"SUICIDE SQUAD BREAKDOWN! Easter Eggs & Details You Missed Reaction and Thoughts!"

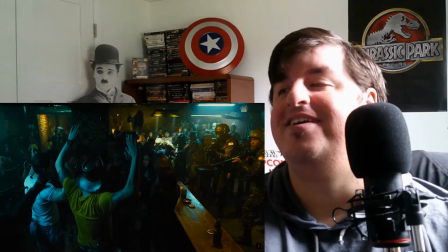12:45 Now, Bloodsport surrenders himself in Flag and Peacemaker over to the authorities,
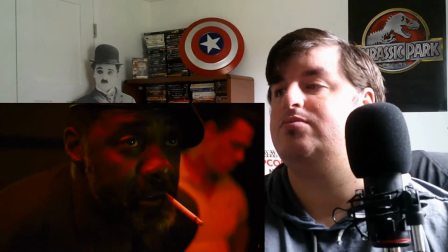12:49 knowing from his and Flag's shared combat experience and Peacemaker's similar upbringing that the three of them probably all know the Death's Touch maneuver.
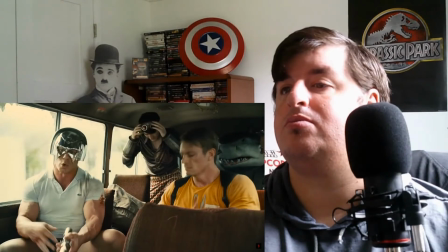12:56 Then as they drive in to save Harley, Bloodsport makes fun of Peacemaker's helmet, calling it a toilet seat.
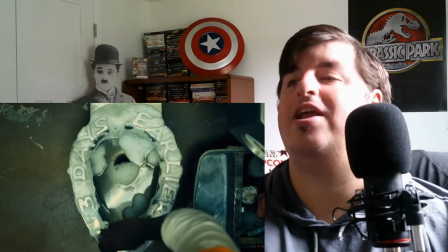13:01 It's not a toilet seat. It's a beacon of freedom.
Remember when we first met Bloodsport, he was cleaning the prison toilet seat.
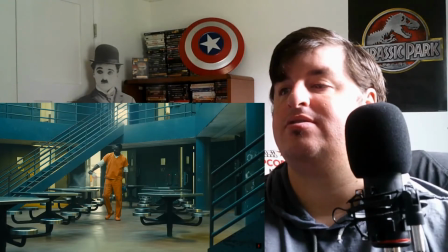13:07 So really, he was dissing Peacemaker's shiny helmet while complimenting his own skills at scrubbing something so good until it's that shiny.
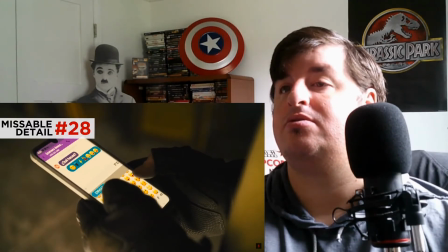13:13 The guy torturing Harley Quinn responds to the text reading, "What are you doing?" with emojis indicating he is electrocuting a woman in a red dress, which brings him joy.
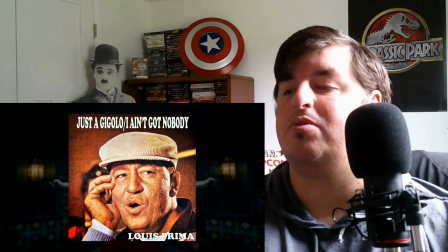13:21 Now, the music that plays over Harley's escape is a mix of Justin Jiglo and "I Ain't Got Nobody," the song that she was singing before.
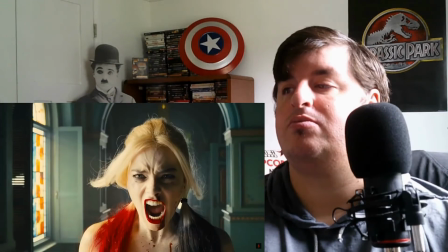13:27 So now that it's playing in the audio mix, we're back in Harley's subjective point of view.
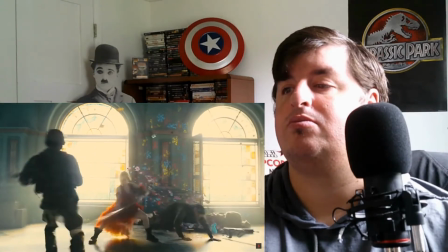13:32 So all of her kills are seen as super stylized, with all this surrealism taking the form of flowers and animated creatures,
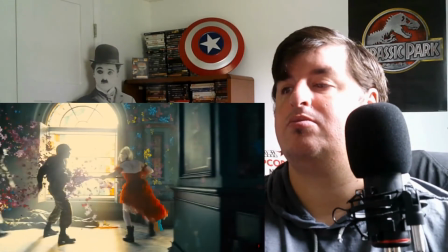13:39 similar to how she would envision herself as Marilyn Monroe in Birds of Prey. You can see some cartoon rabbits spinning around her, and the birds that were following her are now a little scared of her.
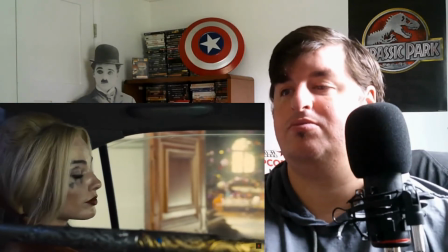13:47 They hide behind the pillar as she exits. Even outside, the animation continues out of focus in the hallway back inside.
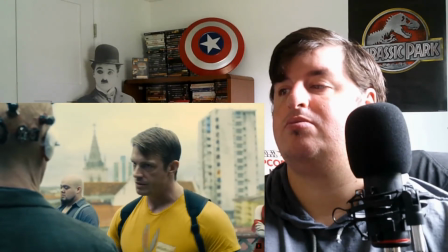13:54 So they brief the thinker.
You failed the mission. You die. We find out any information you give us is false.
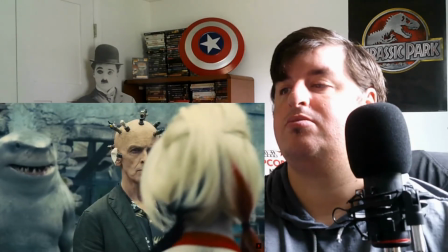13:59 You die. We find out you have personalized license plates. You die. What? No.
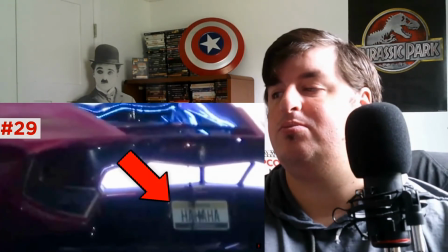14:04 Remember in Suicide Squad, Mr. J had personalized plates, so another example of how Harley hates anything associated with him.
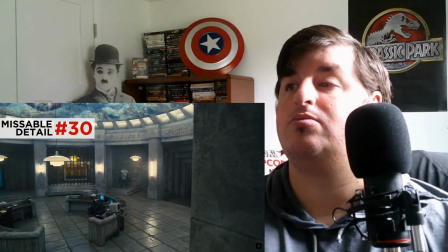14:11 They make it into the Jotunheim Tower, and you see German words line the walls. You see Dekarte de Butun, or the Map of Reason.
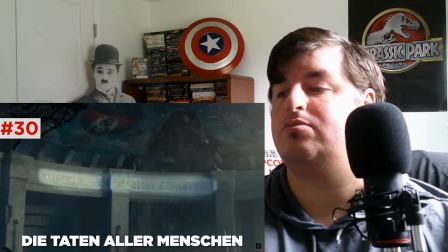14:18 And then later, in another angle, De Taten alle Menschen, or the Actions of All Humanity. I'm not certain, but since this tower was built by the Nazis, I'm assuming this is part of some sweeping progress-focused justification of their cruel human experimentation.
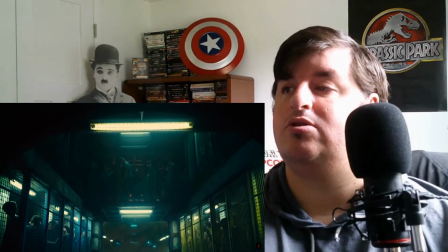14:32 And they find the horror show below, with all these Starro drones and test subjects, and the thinker reveals that this was an American-funded operation.
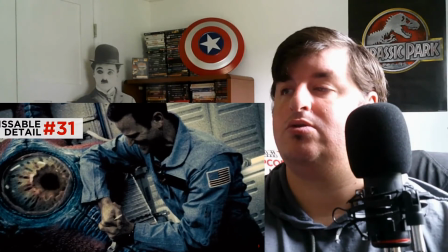14:39 And now, when we see the NASA astronauts, the red, white, and blue of the flag patch is more saturated than it was in the footage before,
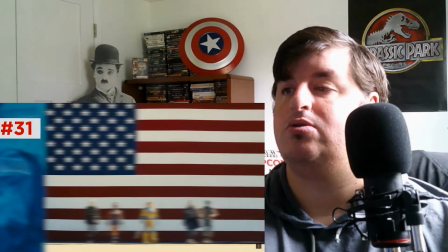14:46 recalling the huge flag in the opening minutes of this movie,
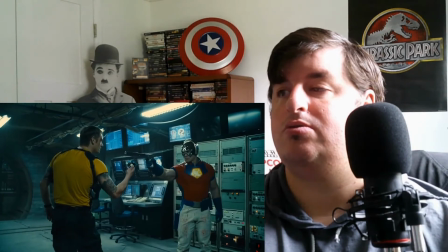14:49 reframing the whole mission as one to preserve America. Flag and Peacemaker fight over whether to release the hard drive to the public and the press,
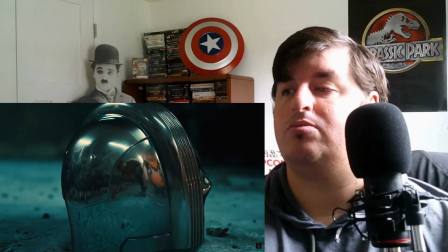14:55 and Gunn shoots his fight in the reflection of the helmet. I love this shot, because somehow they kept the camera from appearing in the reflection, which is probably a mix of camera blocking,
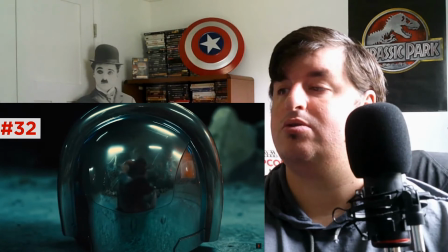15:04 but also the helmet design, the way it was curved, also probably a bit of VFX in there. Milton dies.
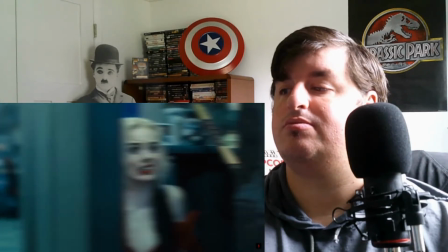15:08 And Bloodsport and Harley tragically barely remember him as being part of the group, which is super messed up, because he just held the door open behind him for Harley to follow.
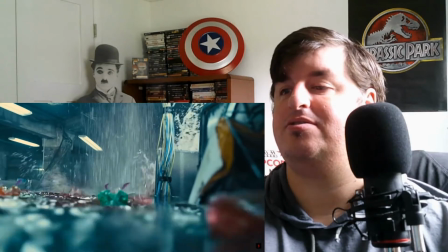15:17 The charges blow early, and when the Runaway's new friends attack him, bloody water gushes up, which is just like how it looked when the Great White was the attacker in the movie Jaws.
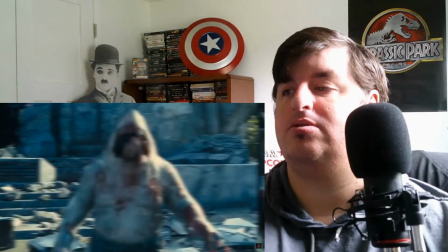15:26 And down below, he attacks the soldiers, biting off one's head, and is later seen gnawing the rest of the flesh off his skull.
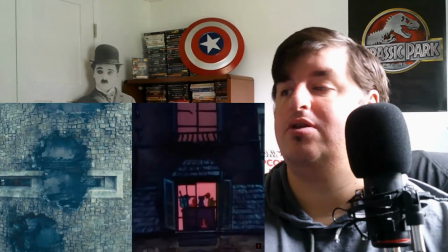15:31 Bloodsport aristocrats down the floors of the collapsing tower to save Pluto with smaller bullets.
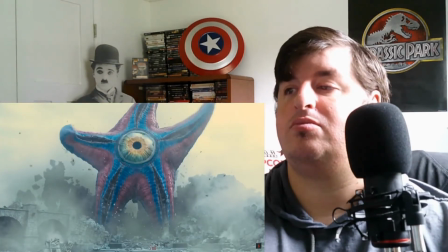15:37 Now, Giant Starro's rise from the debris is nuts, but I love how Gunn leans into the insanity with the Scott Pilgrim-style title text.
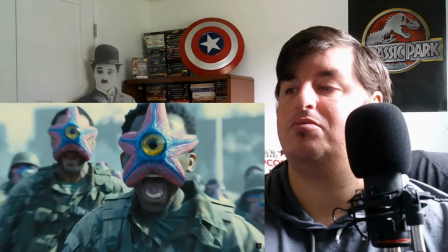15:45 Starro and all of its hosts scream at them, just like the scream in Invasion of the Body Snatchers,
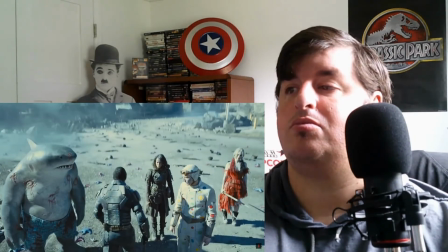15:49 and Bloodsport finally steps up as a leader, as Amanda Waller promised she would turn him into,
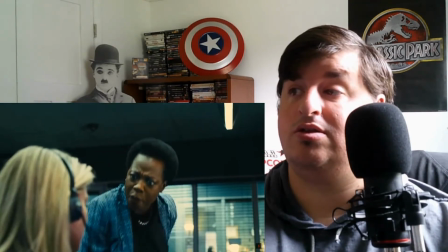15:54 but actually, in this case, in spite of what Waller wants him to do in this moment.
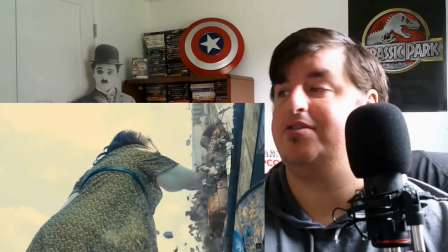15:58 He helps Polka Dot Man see Starro as his mom, gets him to burn off one of its legs to immobilize it,
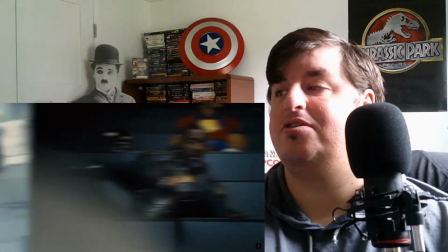16:03 but he dies a superhero, just like how back in the briefing room he said he wanted to die on this mission.
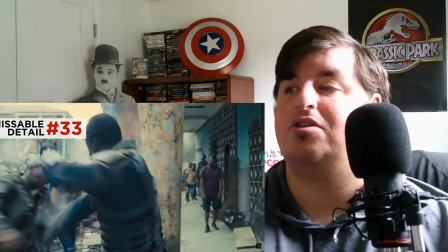16:08 Bloodsport fights through the infected, and he pulls off pieces of his armor bit by bit to turn them into weapons until he runs out.
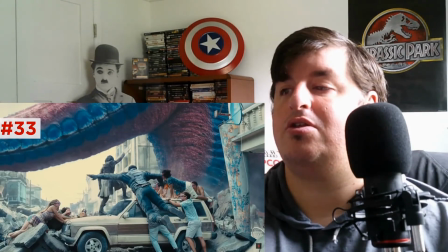16:15 A cool way of reflecting his character stripping away his armor to become more vulnerable.
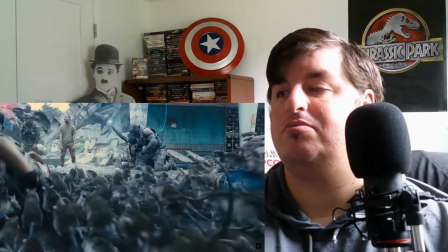16:19 Cleo weakens thousands of rats with composer John Murphy's amazing track called Ratism,
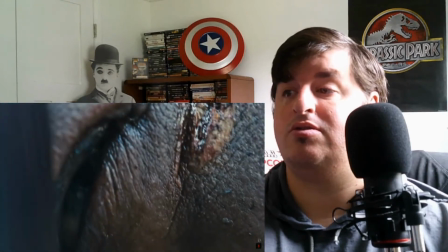16:24 as this also becomes a baptism for Bloodsport as the rats wash over him. The music uses a children's choir, giving these rats a deeper humanity.
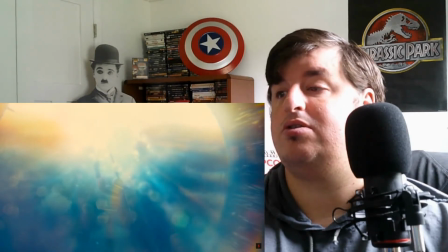16:32 Harley uses Javelin to spear Starro's eye, but really it's the rats who bring it down by gnawing at the nerve tissue.
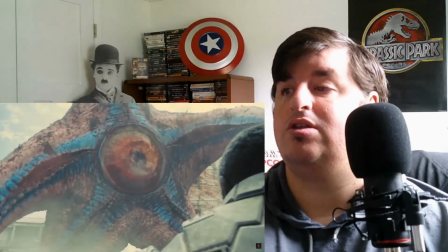16:39 Though really, Starro's final words are pretty tragic.
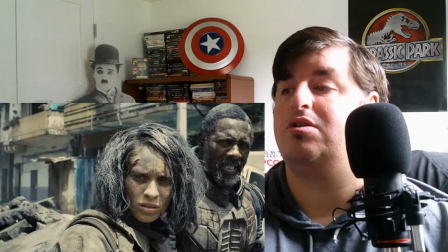16:42 I was happy, floating, staring at the stars.
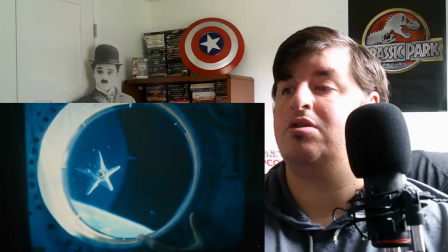16:48 Just a reminder that even Starro was once a lowly, innocent creature who was dragged into this fight by the real enemy.